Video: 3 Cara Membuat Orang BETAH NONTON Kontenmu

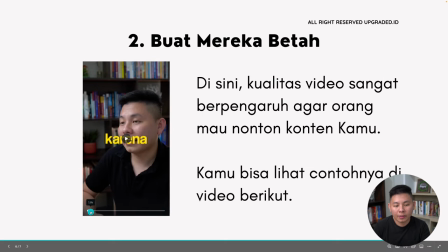4:08 Ini coba saya putar videonya.
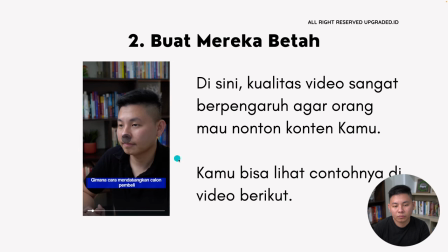4:10 Karena tadi yang nanya, gimana cara mendatangkan calon pembeli ke toko offline dengan.
Jadi transisi yang saya maksud itu gini, coba, saya akan putar videonya, coba teman-teman lihat.
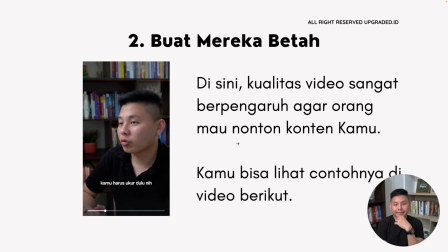4:23 Lagi, tapi saran saya yang pertama, sebelum kamu ingin mendatangkan pembeli, kamu harus ukur dulu nih, sebelum kamu pakai iklan, itu berapa banyak sih orang yang kalian nanya.
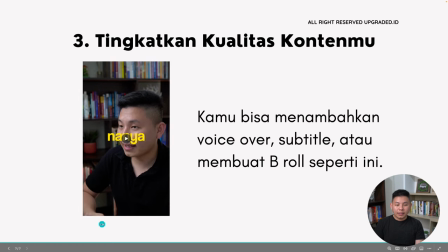4:33 Sorry.
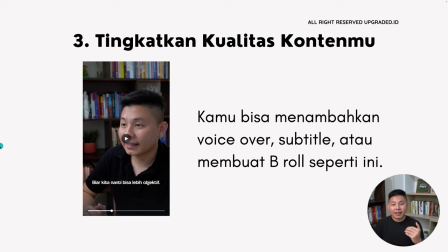4:34 Kayak tadi teman-teman lihat, ada kayak zoom in, zoom out, itu juga salah satu cara, sorry, tadi kepencet ya.
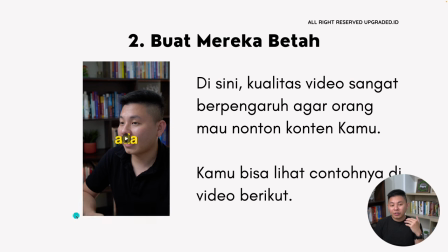4:42 Jadi dengan teman-teman menambahkan kayak zoom in, zoom out gitu, itu kan juga membuat orang itu nggak bosen nontonnya. Jadi itu teman-teman bisa tambahkan, ya. Saya akan putar lagi videonya, strategi.
Tapi saran saya yang pertama, sebelum kamu ingin mendatangkan pembeli, kamu harus ukur dulu nih, sebelum kamu pakai iklan, itu berapa banyak sih orang yang berkunjung ke toko kamu.
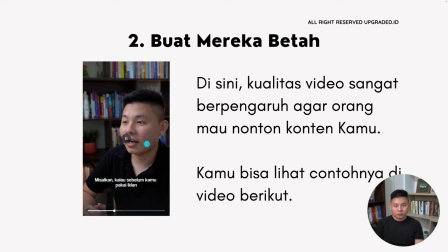5:01 Biar kita nanti bisa lebih objektif. Misalkan, kalau sebelum kamu pakai iklan, yang datang 30 orang per hari.
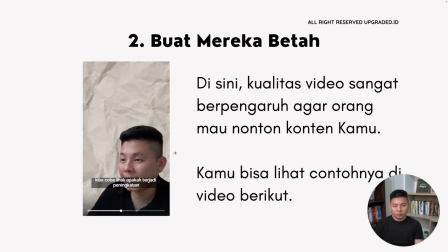5:07 Ya udah, nanti kita pakai iklan, kita coba lihat apakah terjadi peningkatan atau penurunan atau enggak.
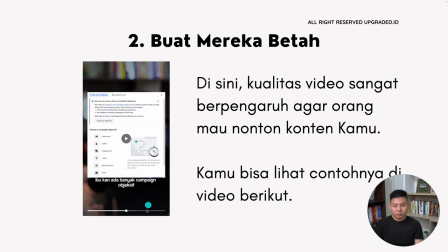5:12 Nah, kalau ngomongin Facebook Ads, itu kan...
Nah, itu jadi contoh yang kedua.
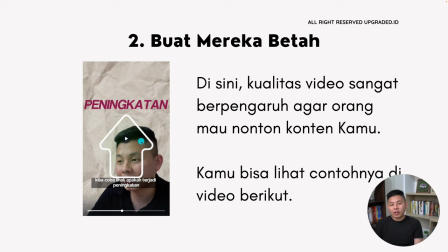5:16 Jadi dengan ya, kita menambahkan B-roll seperti ini kan membuat orang itu kayak nggak bosen gitu nonton kontennya.
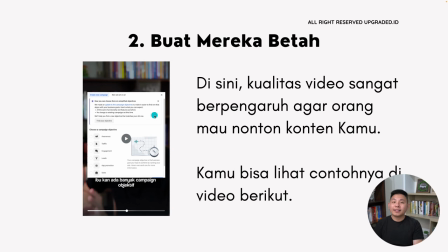5:24 Apalagi dengan kita memunculkan kayak image gitu. Jadi nggak hanya ngomong aja. Jadi slide-nya itu nggak hanya di kamu aja, tapi ada ganti-ganti. Itu membuat orang lebih aneh.
Campaign objektif ya, yang bisa kamu pakai. Kalau tujuan kamu mendatengin pembeli ke toko offline, kamu bisa pakai awareness.
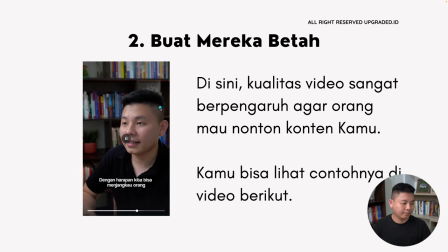5:38 Dengan harapan kita bisa menjangkau orang sebanyak-banyaknya dengan budget semurah-murahnya. Terus yang kedua, pastikan kamu juga menembak lokasinya sesuai dengan lokasi di toko kamu ya.
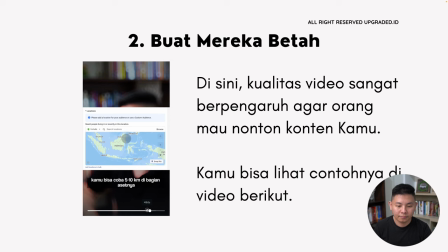5:49 Jadi kalau saran saya, kamu bisa coba lihat.
Contohnya seperti itu ya teman-teman ya.
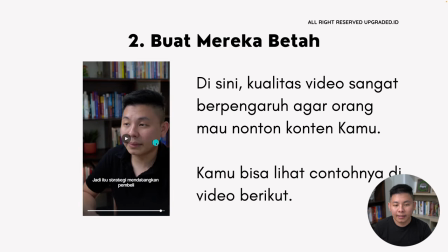5:54 Jadi ini dimaksud kayak transisi, jadi... Setiap beberapa detik ya, biasanya kayak kita itu ya 5-7 detik itu waktu ngomong, itu harus ada transisinya nih. Karena kalau ngomong aja 5-7 detik, orang bosen teman-teman. Ya, entah itu kayak ganti kameranya, kayak teman-teman pernah nonton podcast itu kan ganti-ganti kameranya.
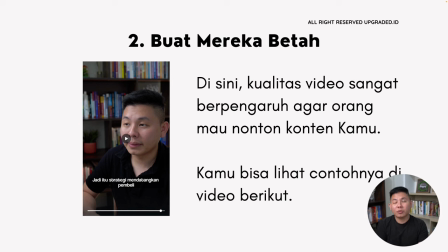6:12 Karena kalau kameranya di tengah terus yang melihat dua orang, bosen teman-teman. Makanya kameranya ganti-ganti. Ya, jadi itu pentingnya transisi. Dengan teman-teman melakukan transisi seperti itu, teman-teman dapat berpotensi membuat orang itu lebih betah.
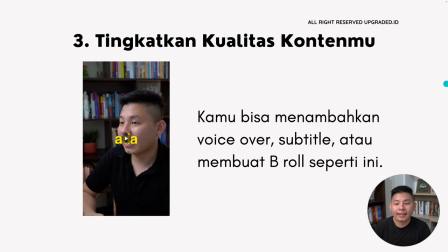6:23 Karena tadi ya. Tiga adalah tingkatkan kualitas konten, teman-teman. Jadi bukan rahasia umum lagi, untuk buat orang betah itu ya kontennya harus berkualitas. Salah satunya dari visualnya, karena orang kan nonton visualnya. Jadi kalau misalkan teman-teman, mas saya belum ada budget yang mahal nih, gimana mas?
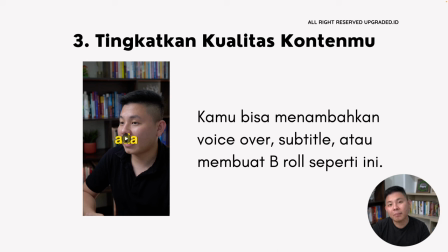6:40 Atau belum ada budget yang banyak untuk buat konten berkualitas, nggak apa-apa, sambil jalan aja. Tapi minimal ya lightning ada, tuh. Lightning ada, entah itu kayak pakai ring light yang harganya nggak terlalu mahal juga nggak masalah, yang penting enak dilihat, nggak terlalu gelap,
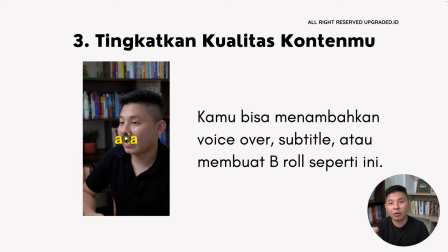6:55 voice-nya kedengaran nggak suaranya, mic-nya juga nggak terlalu kayak mahal-mahal banget, yang penting mic-nya juga enak didengar. Terus dari segi kualitas kamera, kalau kualitas kamera kan mengikuti ya, jadi nggak apa-apa sih kalau menurut saya sampai jalan.
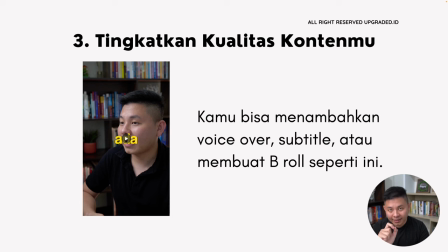7:08 Tapi intinya adalah untuk membuat orang betah, jadi selain dari isinya, teman-teman harus mengoptimalkan visualnya, karena itulah yang orang lihat, ya.
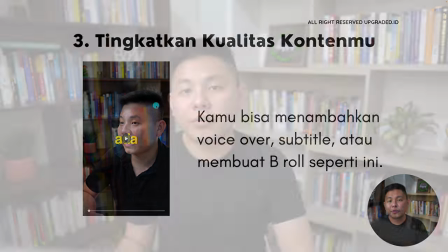7:16 Dan kurang lebih teman-teman itu aja di video ini, semoga bermanfaat dan semoga menjawab. Kalau teman-teman ada pertanyaan lain, tulis aja di kolom komen, dan pastikan kamu subscribe channel ini, plus aktifkan loncengnya, agar kamu selalu jadi orang yang tercepat, dan orang yang nonton konten-konten terbaru seputar digital marketing, digital analogy, dan digital automation, untuk tingkatkan omset bisnis. Itu aja di video ini, sampai jumpa di video yang lain.